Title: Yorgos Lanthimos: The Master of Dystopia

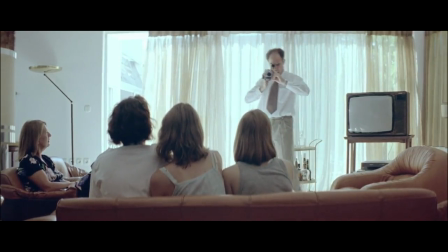How do filmmakers create a dystopia that draws parallels to our world, but doesn't necessarily distort reality to the point where it becomes too unfamiliar?
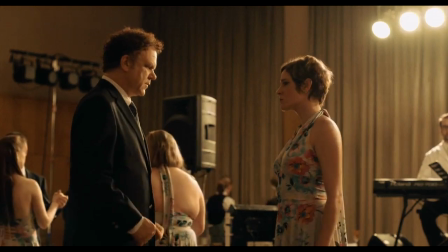Yorgos Lanthimos falls under the scope of such a question, whose body of work has not only provided thought-provoking and original stories,
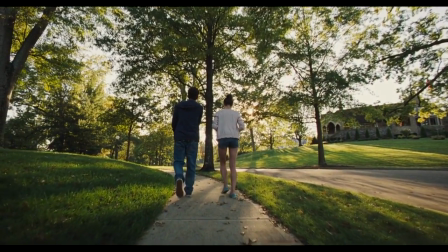but also one that encompasses a distinct visual language and makes him a current director to watch.
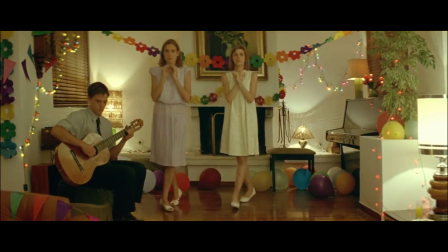So let's explore what makes these films a distortion of our reality, and also how his directing style constructs a visual dystopia,
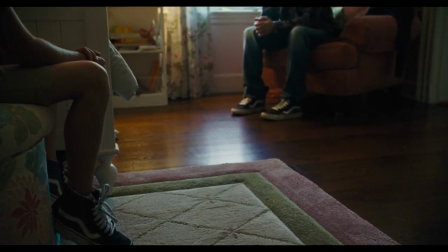Which together creates worlds that feel like something out of the ordinary, and yet somehow strangely not that far from reality.
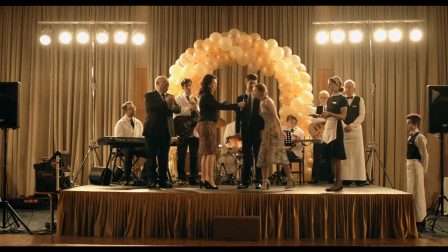I'm very happy. Me too. Congratulations.
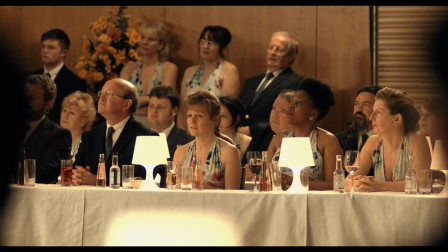The course of your relationship will be monitored closely by our staff and by me personally.
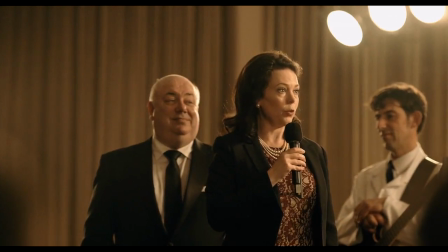If you encounter any problems, any tensions, any arguing that you cannot resolve yourselves, you will be assigned children.
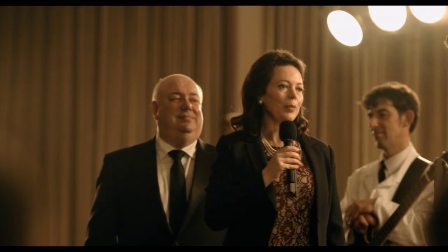That usually helps a lot.
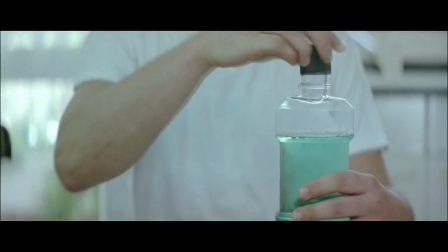Lantholmuss' films will often break a few rules common to our reality and install twisted truths that create a new mythology for the stories written by him and his co-writer,
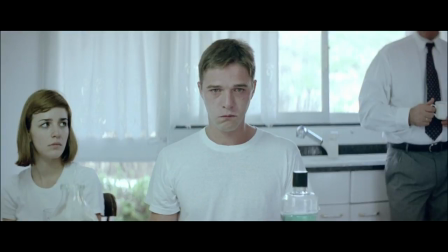Efthimus Filippu.
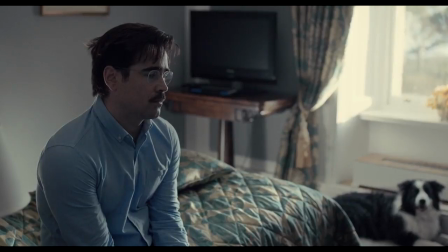For example, with his film The Lobster, we watch a premise where people are forced to find a partner within 45 days, or else they'll be transformed into an animal of their choosing.
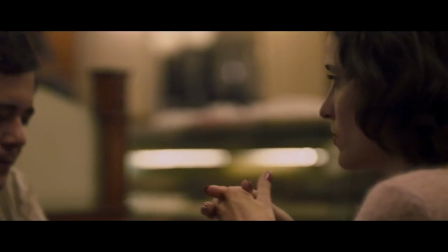And this creates a parallel universe type of setting, because the stories skew certain facets of our reality,
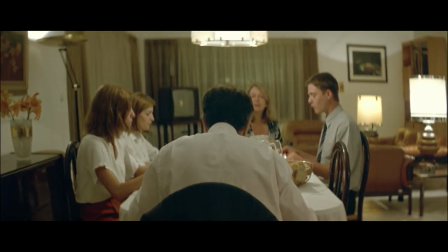like the pressure to find a soulmate, and examines what happens when they are distorted into unusual truths,
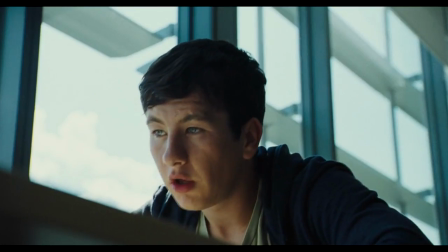which will also typically hold dire consequences as a result.
Yes, it's exactly what you think.
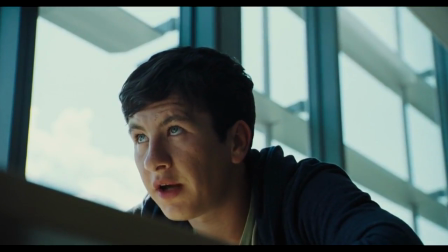Just like you killed a member of my family, now you gotta kill a member of your family to balance things out, understand? I can't tell you who to kill, of course.
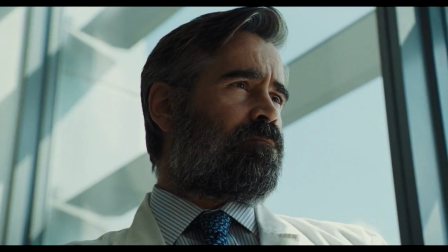That's for you to decide. But if you don't do it, they will all get sick and die. Bob will die.
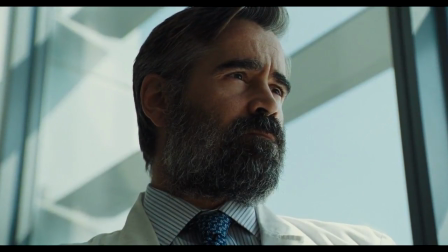Kim will die. Your wife will die. They will all get sick and die. 1. Paralysis of the limbs.
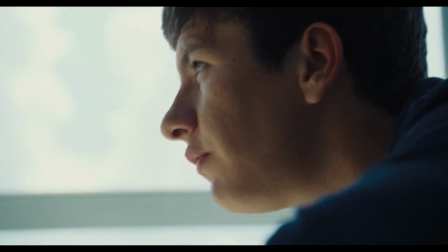2. Refusal of food to the point of starvation. 3. Bleeding from the eyes. 4. Death. 1, 2, 3, 4.
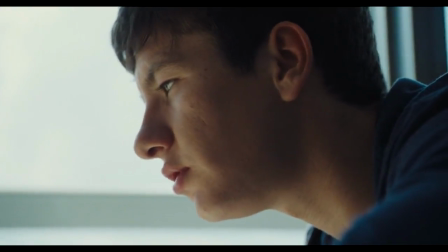Don't worry, you won't get sick. You just gotta stay calm, that's all.
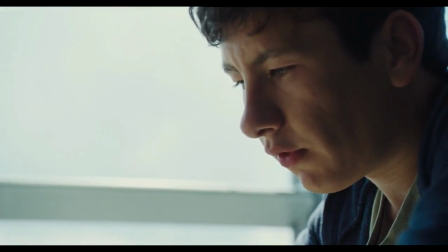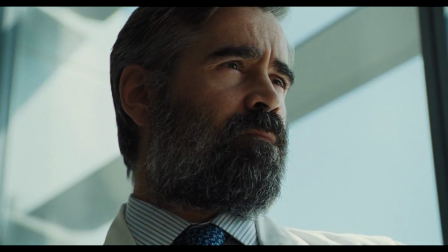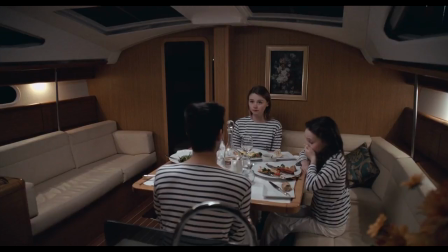Not only do his films then become layered with disturbing overtones, it also establishes an environment that's strangely realistic enough for us to feel attached to.
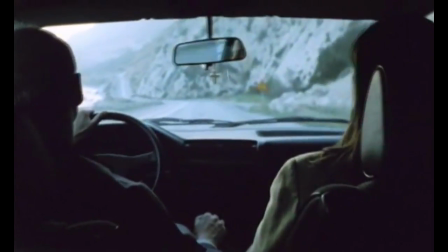Which brings me to the way Lanthimos directs, because although we're always put in a position to observe what happens, he doesn't always give us a conventional viewpoint of the unfolding events. The camera should be almost like another presence, like an entity that followed all these people and,
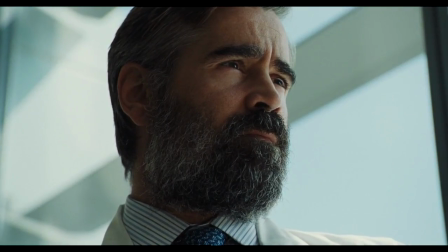you know, was hovering above them or creeping from below and always be there watching them, observing them.
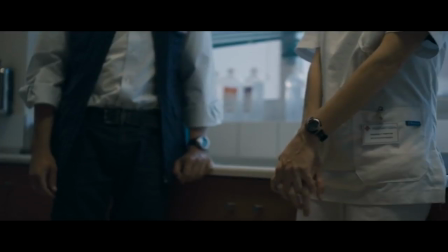Generally, there's not many shots that are at the eye level of the actors.
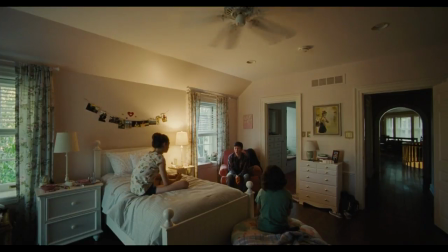So it's always the feeling of someone being in a little corner or up in a corner observing.
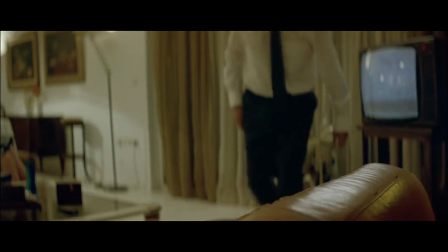The more I've watched Lanthimos' films, the more I'm surprised at the different ways he'll choose to shoot a scene.
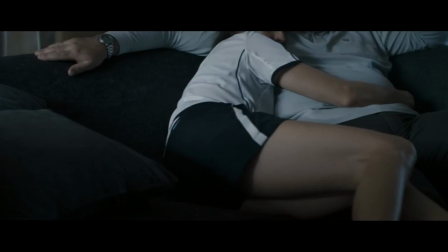I've seen him choose to show us the back of people's heads, frame only their lower half, or even focus on just how the character's feet look like.
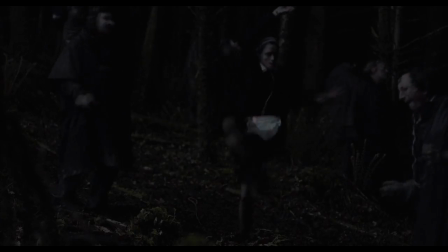Lanthimos not only tries to tell a story that comes across as unusual, he'll also echo that same feeling visually,
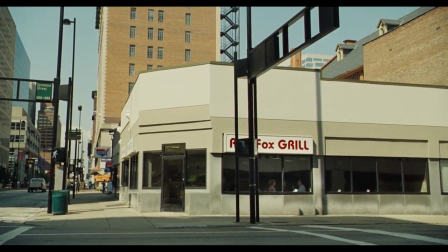because our point of view can often switch from being restricted to also feeling voyeuristic where we slowly peek into what actions the characters decide to take as they try to overcome the hurdles their
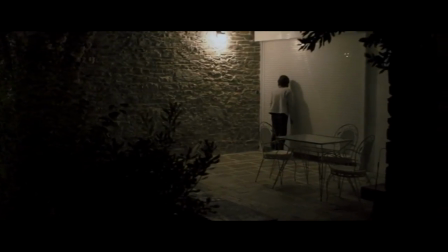realities from the film present to them.
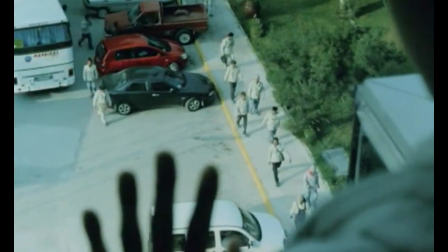His camera in this film has a kind of a voyeuristic element to it you know you get this kind of spectral sense that something is always over a shoulder or
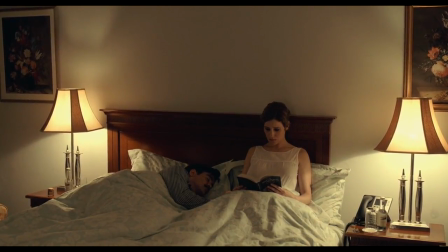watching or even as he uses the zoom lens so slowly and so methodically that you know a truth is is being preyed upon
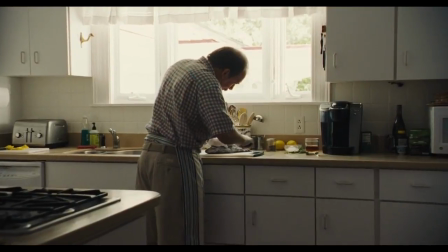by something other than the physical players you see in the space. And this can also be reflected through Lanthimos's shot selections.
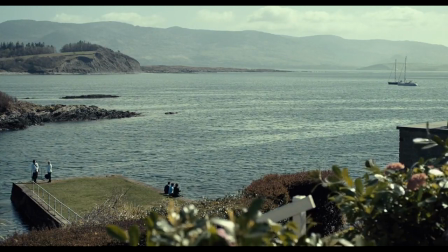For instance, with extremely wide long shots that make characters look incredibly small and give the impression that we're spying on them from a distance,
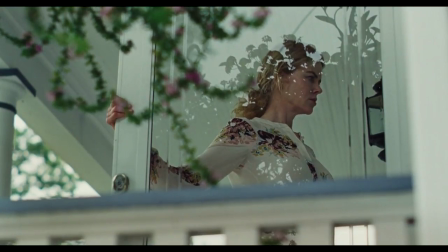or even using shots that are taken from low angles that put us in a position like we're eavesdropping on a conversation from a nearby hidden vantage point.
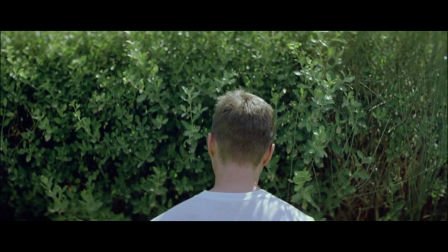Every shot that Lanthimos employs aims to not only give us enough information to understand the scene, but to also produce a strangely eerie effect.